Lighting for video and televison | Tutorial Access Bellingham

As soon as you get a couple of lights, you're moving into a whole other realm, and if you have a lighting crew, that's great, but I know for a lot of our access stuff, we're just going out with one or two people and so again that's why I advocate for keeping your lighting really really simple until you have a big crew and budgets and time to deal with you know more than one light it'll be difficult for me to really fine-tune the lighting without without
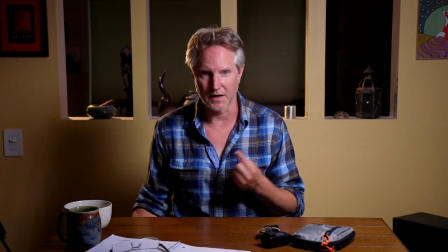[17:02]
somebody without a face sitting here so I can see how the light is actually playing off of the person, the subject.
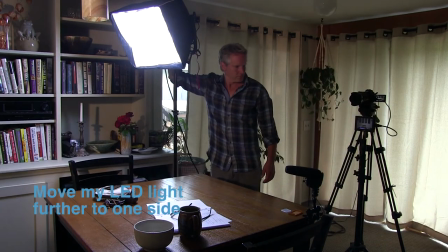[17:11]
All right, as I monkey around here, I think it's really important to remember an essential fact,
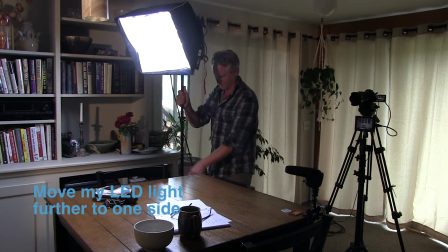[17:15]
which is that I am making a video where I want people to trust me.
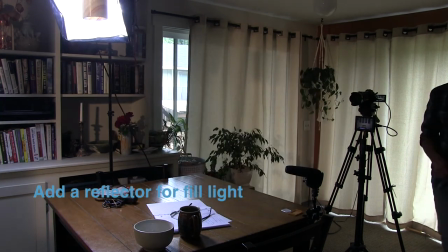[17:22]
I am teaching, I'm imparting information, and this lighting does not do that.
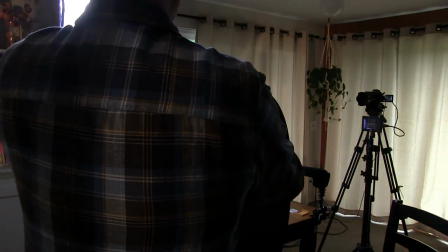[17:28]
I'm definitely going to need more light on my face. I'm gonna want to be able to see my eyes.
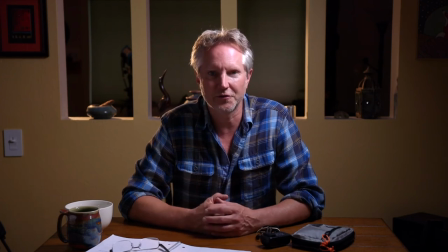[17:36]
So as long as I'm going down this journey, I said I was gonna do with two lights,
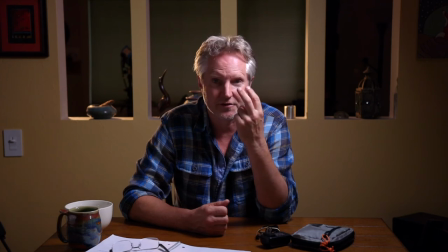[17:40]
it's gonna add a third light right out front to just give me a little bit of eye light and we'll see what happens.
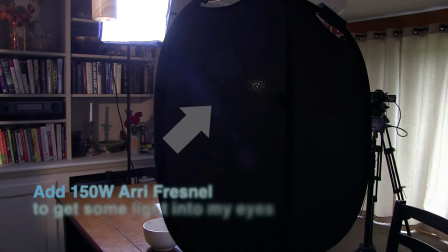[17:46]
I think I'm also gonna move this light so it's not quite so brutally half lit.
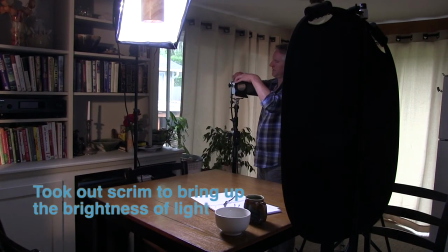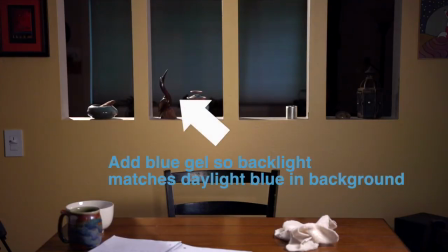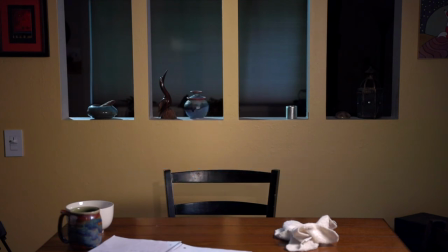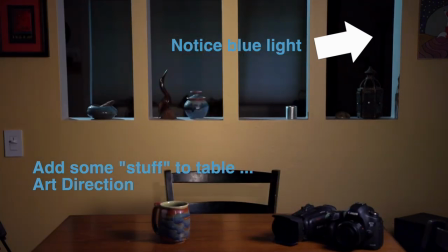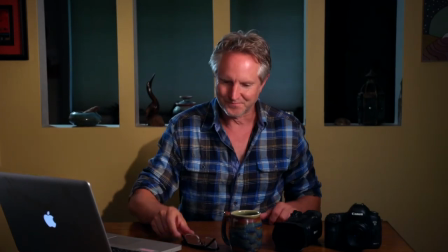[18:35]
And here we have our more elaborate lighting setup. To Let's go through what we've done.
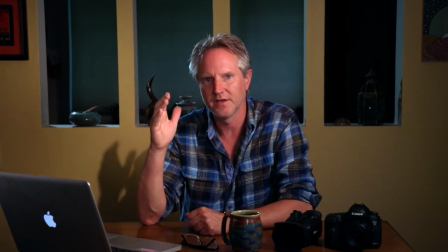[18:41]
Right behind me, we have an Airy 350 with a blue gel over it. That blue is to match the daylight coming in from the window.
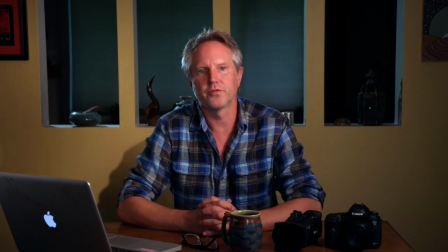[18:50]
The other two lights we're using are both at 3200 Kelvin,
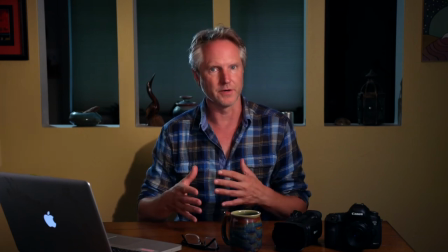[18:56]
which is an orange color compared to the blue light,
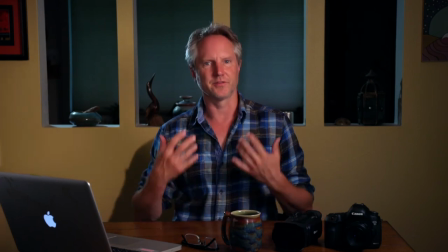[19:01]
which is, as I'm speaking, I'm realizing this is a lesson for another time.
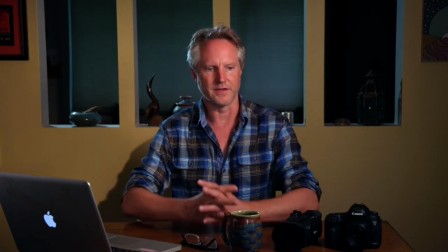[19:06]
We'll talk about white bounce, we'll talk about colors, the color of light another time. But we do have blue light behind us, blue daylight.
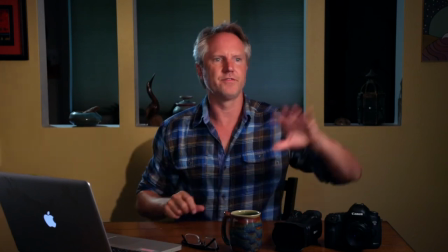[19:14]
We have the orange lights here, we have this soft LED,
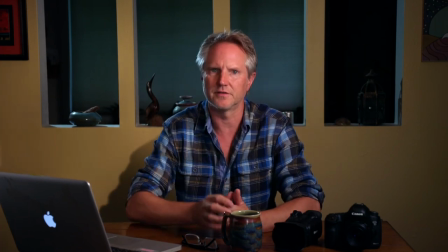[19:19]
and then we have a little Area 150 giving a little bit of light to my eyes. Then we have a bounce right here. I don't know if the bounce is even playing, but it doesn't hurt to have it there, so we'll leave it.
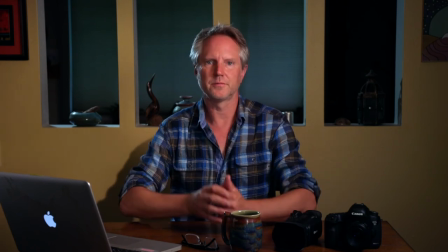[19:33]
And then we have a little bit of set decoration here to hopefully add some visual interest.
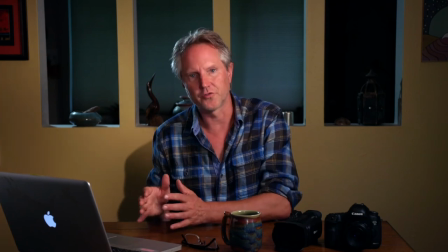[19:39]
So this is our alternative setup.
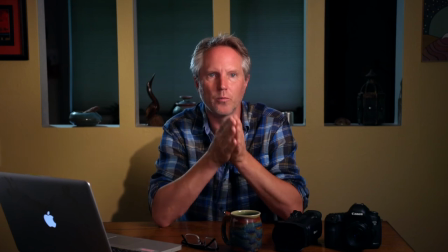[19:42]
Is it better than simply opening the curtains and allowing some daylight in?
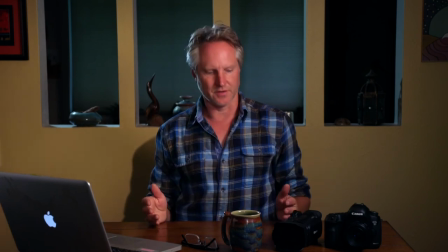[19:50]
You know, that's really a choice that's based on the story, the idea, the director's vision. there's not necessarily a right or wrong or a better or worse this is just an alternative I'm hoping sadly
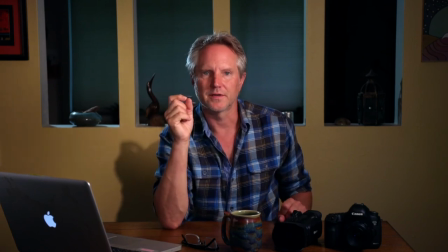[20:08]
I'm not able to see it I don't have I don't have the monitor close enough um so I won't know how it really looks until I start editing I'm hoping it's a little more there's a little more visual interest it's a little more dramatic.
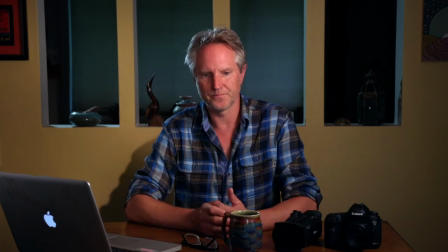[20:25]
And I think if for a lesson about lighting, it's appropriate to have a little more dramatic lighting than just what's coming in from the windows.